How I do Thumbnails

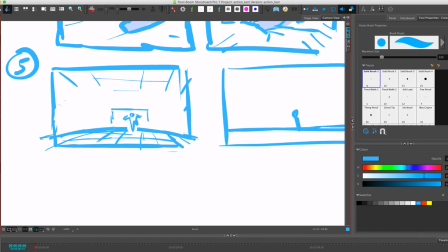1384s
let's say we start kind of close on him sort of he's like running and then we're gonna have like a truck out from a to b because maybe like if you do a truck out he's probably gonna do something pretty
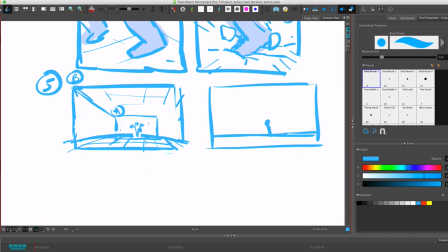1400s
spectacular um so running running running he's running this way right he's still the triangle
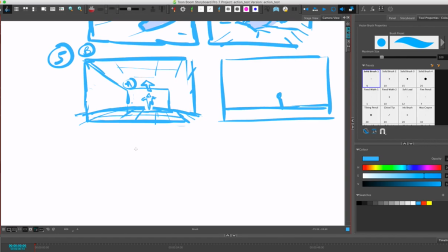1410s
and then uh maybe he's gonna like do an antik like do these kind of like um you know like uh kind of like anticipation and then so that would be our a pose
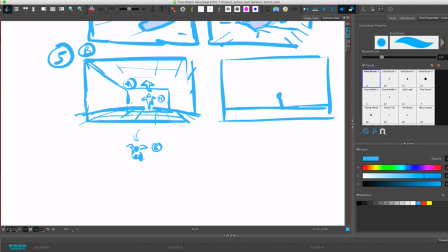1429s
uh and then b is like anticipation because he like crouches and then c would be like jump.
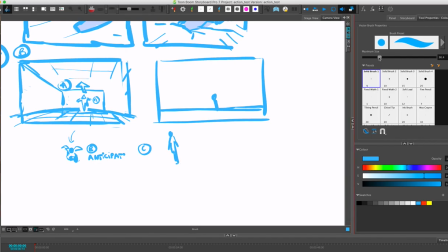1442s
So I think the thing in action as well is that because like I said you want to do like spectacle it's I well this is my style right like there's a lot of different styles but you kind of want to have like some
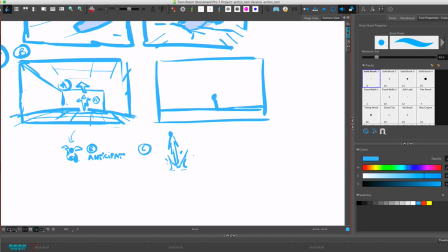1458s
uh special effects like probably here's like some smoke or like if it's not smoke like I don't know I think like this is just kind of like representing the air kind of i think it looks cool i think
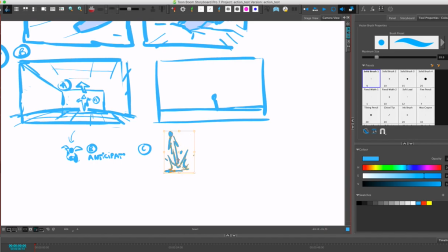1471s
it kind of like sells the idea and then if the showrunner or the the director is like kind of like no this is too heavy on special effects like they can take it out but at the you know like um having something that shows that like oh there's an impact like this
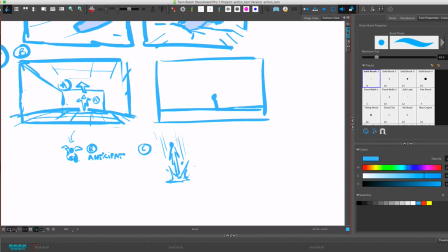1489s
uh the fact that this character is jumping is kind of like uh having a little bit of like an impact on the environment it doesn't have to be these it can be just like rocks you know he's like you know and then you kind of want to have a pose where it's like uh that's
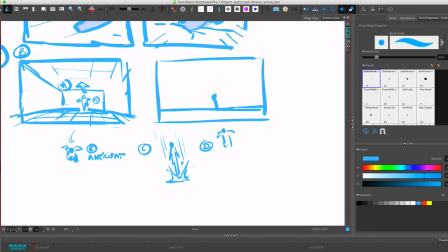1506s
like the pose they're like and then that's the pose where it's just like you know kind of like uh jumping through the air obviously i'm gonna like draw them like here they're kind of like supernatural heroes like in thundercats we we did that a lot like they were like
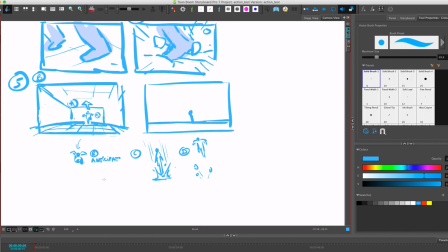1521s
they could jump i mean i think we kind of had to make sure like they didn't have like supernatural powers but we can cut we could kind of like go over the top a little bit like um it wasn't too crazy realistic
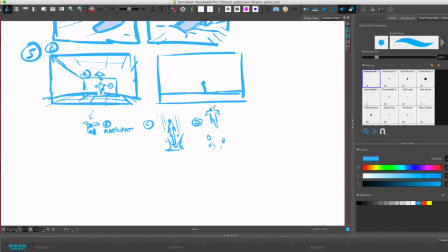1534s
in terms of like physics from what i remember so you can do one of these no um and then so you kind of have this thing where like your your camera like i don't know if it's something
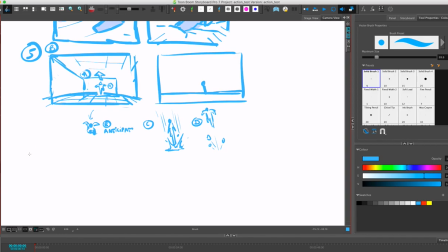1550s
that like like um is easy for uh for you to imagine but i think as you're drawing these kind of thumbnails try to kind of imagine the feeling of like the camera pulling out so you definitely have the background becoming bigger and bigger any character that's kind of like uh coming towards camera
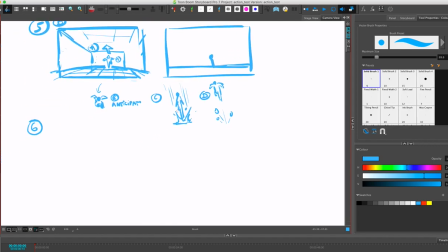1568s
so um and then and then um do you like maybe you want to have a cut where it's like oh something happened and and then maybe we want to hold it for a little bit maybe now we're like oh something good's gonna happen like maybe like so he was screen right the whole
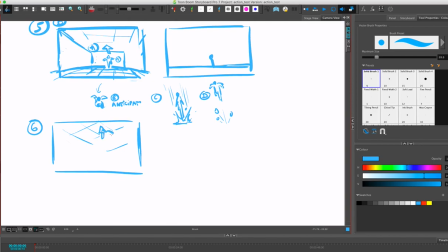1586s
time so we got to keep him screen right and then maybe it's something like this right he's just like oh he just jumped and then all of a sudden we're like oh maybe he's maybe he's actually gonna win towards this guy right like uh against this guy i don't know my english but
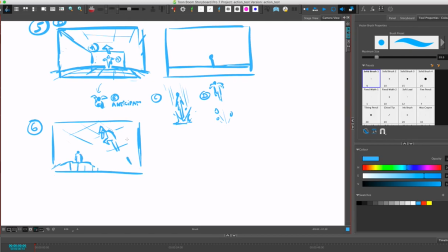1602s
um and then like you can have a pan that kind of goes up so that's kind of the thing with action the more you can keep your camera moving I think it's kind of like the best like so since since we jumped this
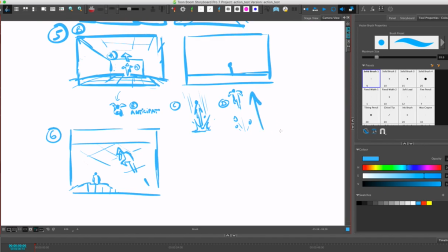1616s
way like kind of like from top to from bottom